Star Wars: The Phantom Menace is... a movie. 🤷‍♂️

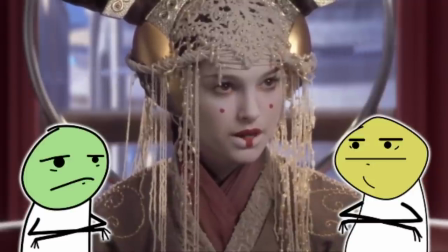[3:47]
I'm glad he said stoicism because what I really reacted to, and I don't know if it was just after watching Thora Birch last time,
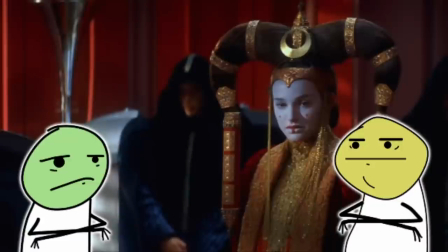[3:53]
but this time, what I really felt, this is this 14-year-old girl,
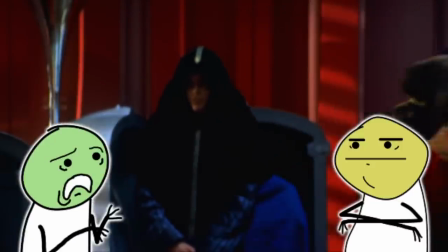[3:59]
you know, who's going to wind up like completely outclassed and manipulated. by this mastermind evil
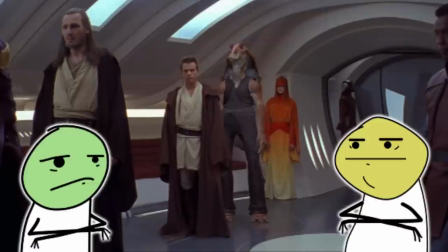[4:06]
guy who's in this position of incredible power and trying to do best by her people and essentially like playing grown-up.
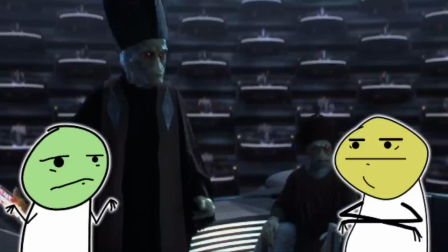[4:12]
Whether or not it like comes off as like kind of a bad, stilted, awkward performance, I think this girl, this character,
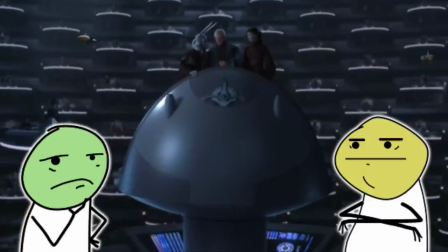[4:19]
this person who has to get on all this finery and represent Naboo as a sovereign ruler,
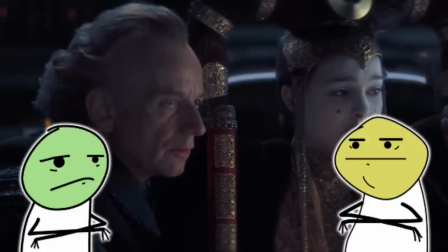[4:27]
that she would have this kind of stilted, awkward performance that she's putting on.
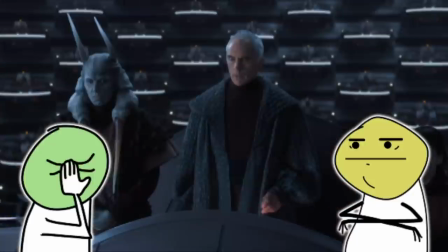[4:32]
I don't know if that's the, obviously george lucas directs people to terrible performances so that would be another justification for how this works but i did
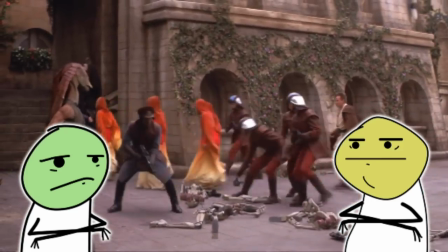[4:40]
see an alignment there between the way the performance feels stilted as a movie performance and the way that i think maybe would be accurate for a character
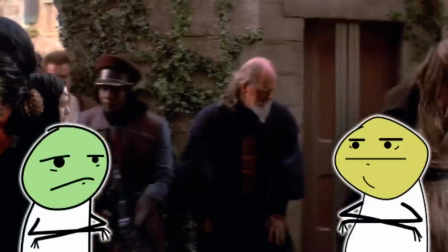[4:48]
like this yeah like i i i guess so i can see that reasoning i think the other part is the just the dialogue
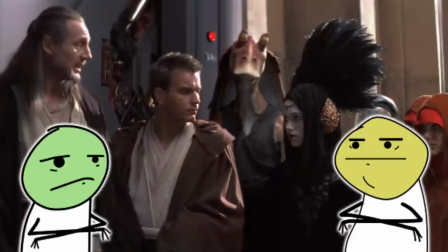[4:57]
given to her i don't think anybody can make it work really i cannot condone a course of action that will lead us into war yeah there's no i don't think
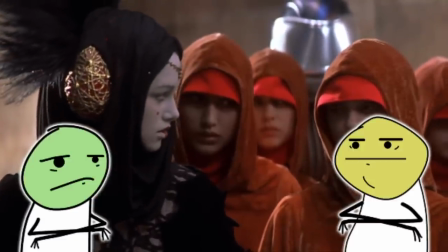[5:06]
there's a way to make it good but the other part is the direction given to her for her physicality this whole scene she's so stiff that
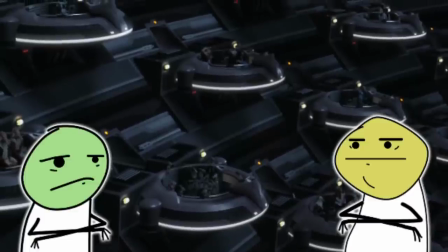[5:14]
all it makes me think of is her costumes will fall apart if she moves her head it's like the batman begins thing where you know christian bale
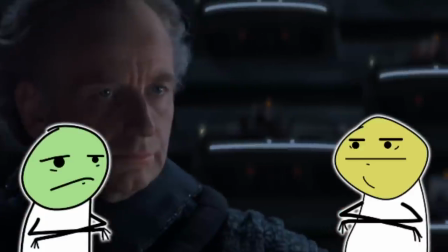[5:23]
can't turn his head because of the costume they like sit they sit portman down in the chair and then just like build the costume onto her yeah that's what
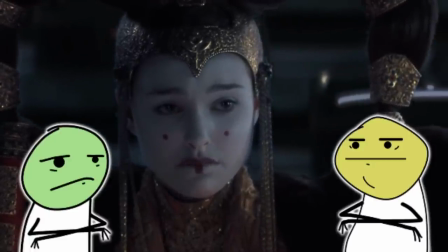[5:30]
it feels like and it just it feels so uncomfortable unnatural and then given those lines it just it seems like a bit of a
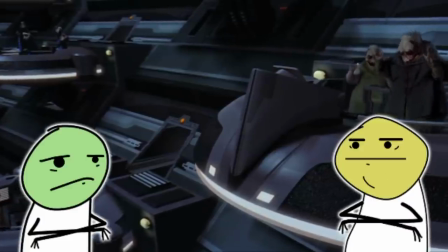[5:37]
waste of talent yeah i totally agree all i'll say again is just um she's a she's
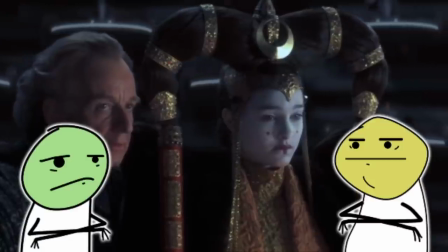[5:42]
an unfit ruler who's out of her depth and and everything that you're saying there does fit
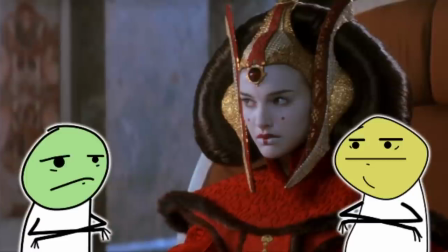[5:47]
with that characterization yeah she's uncomfortable she doesn't wear
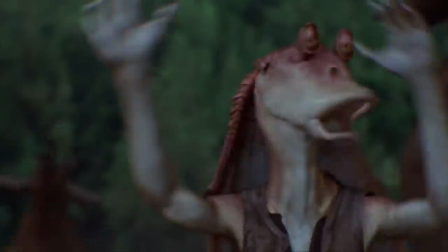[5:52]
clothes well she's stiff she's yeah the
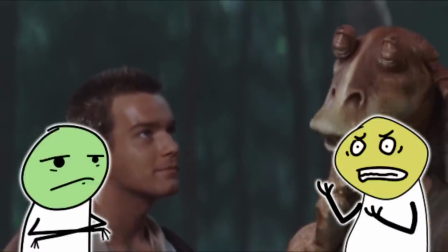[5:59]
most hated one of the most hated characters the way he talks it's irritating but
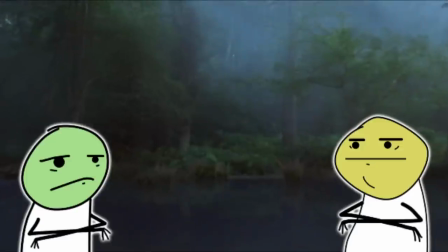[6:04]
i think the reason he's so attention grabbing is that
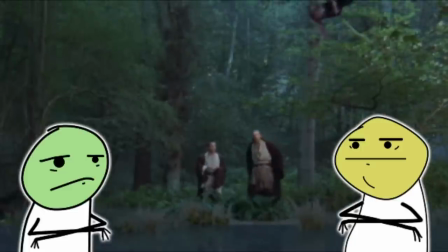[6:09]
his character as well as the entire pod raising scene is
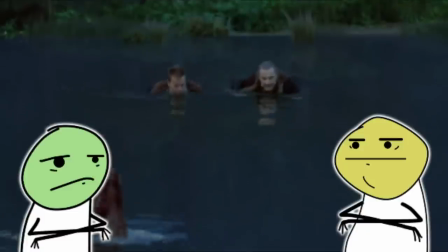[6:14]
clearly and i don't think it's a surprise right everybody knows this already it's lucas trying to show off
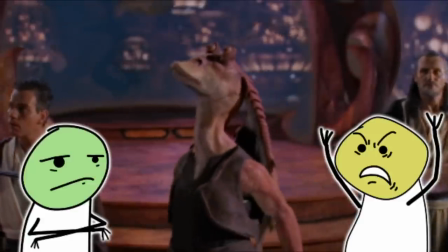[6:20]
the technology trying to show off his studio it's a demo reel well I agree it's like tempting to think of it as showing off I
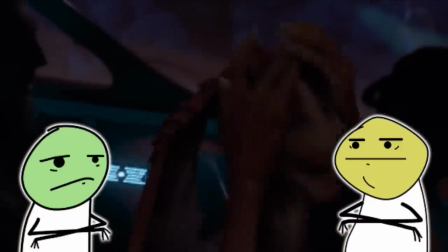[6:27]
do also think I think this movie is nothing if not ambitious and I think the fact that he went whole hog on such
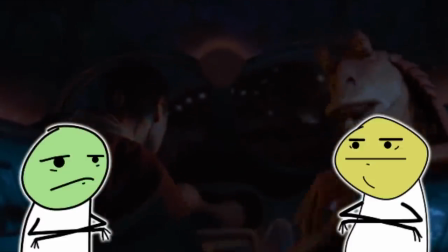[6:37]
potentially divisive and potentially disastrous and actually disastrous choice
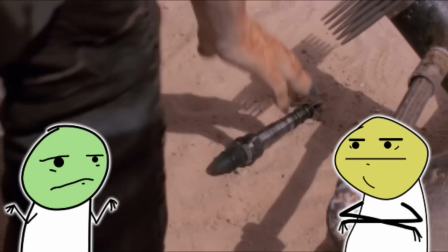[6:43]
is kind of neat personally it makes the movie way worse
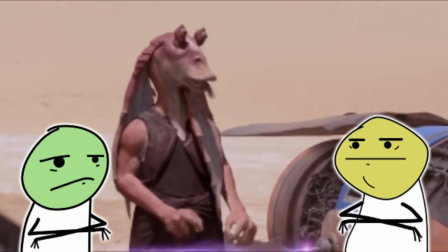[6:47]
but I like that he went for it I just didn't have it in me to be bothered,
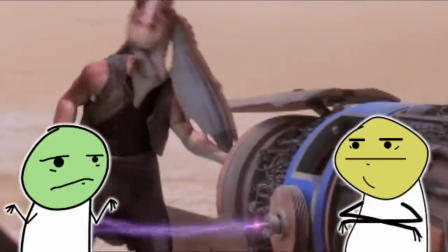[6:53]
to be too much bothered by Jar Jar anymore. I don't know if it's because I spent so many years hating Jar Jar and making jokes at his expense.
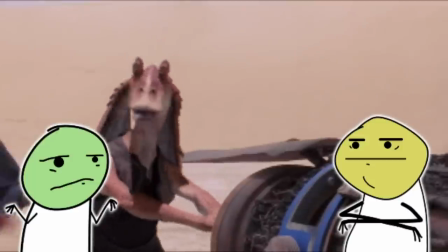[7:01]
I don't know if it's just that the movie feels old now and so it doesn't feel, it's just kind of a curiosity.
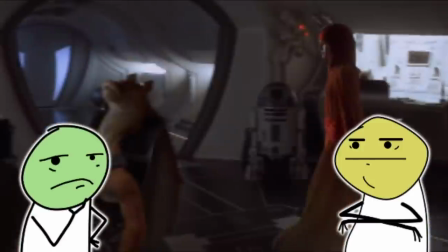[7:08]
Honestly, the way that this character is terrible is just like a feeling that I regularly get from big budget movies now.
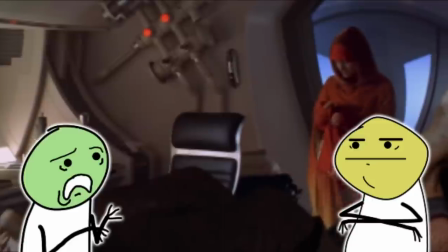[7:16]
The fact that he's unnecessary, the shoddy CG that's way overused and just in your face unabashedly.
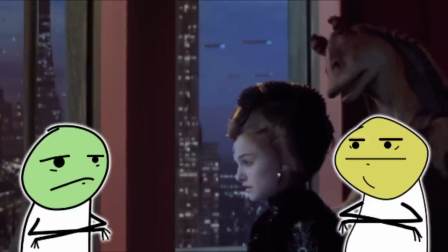[7:23]
These are all experiences that I won't name names, I guess.
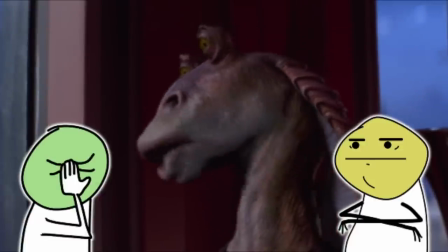[7:29]
It doesn't really matter. But like that I really have with some like big budget movies now.
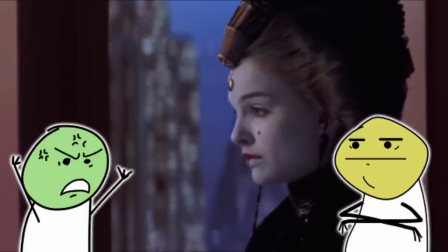[7:36]
I get the same experience of just like, this is just unnecessary and it's millions of dollars going down the drain.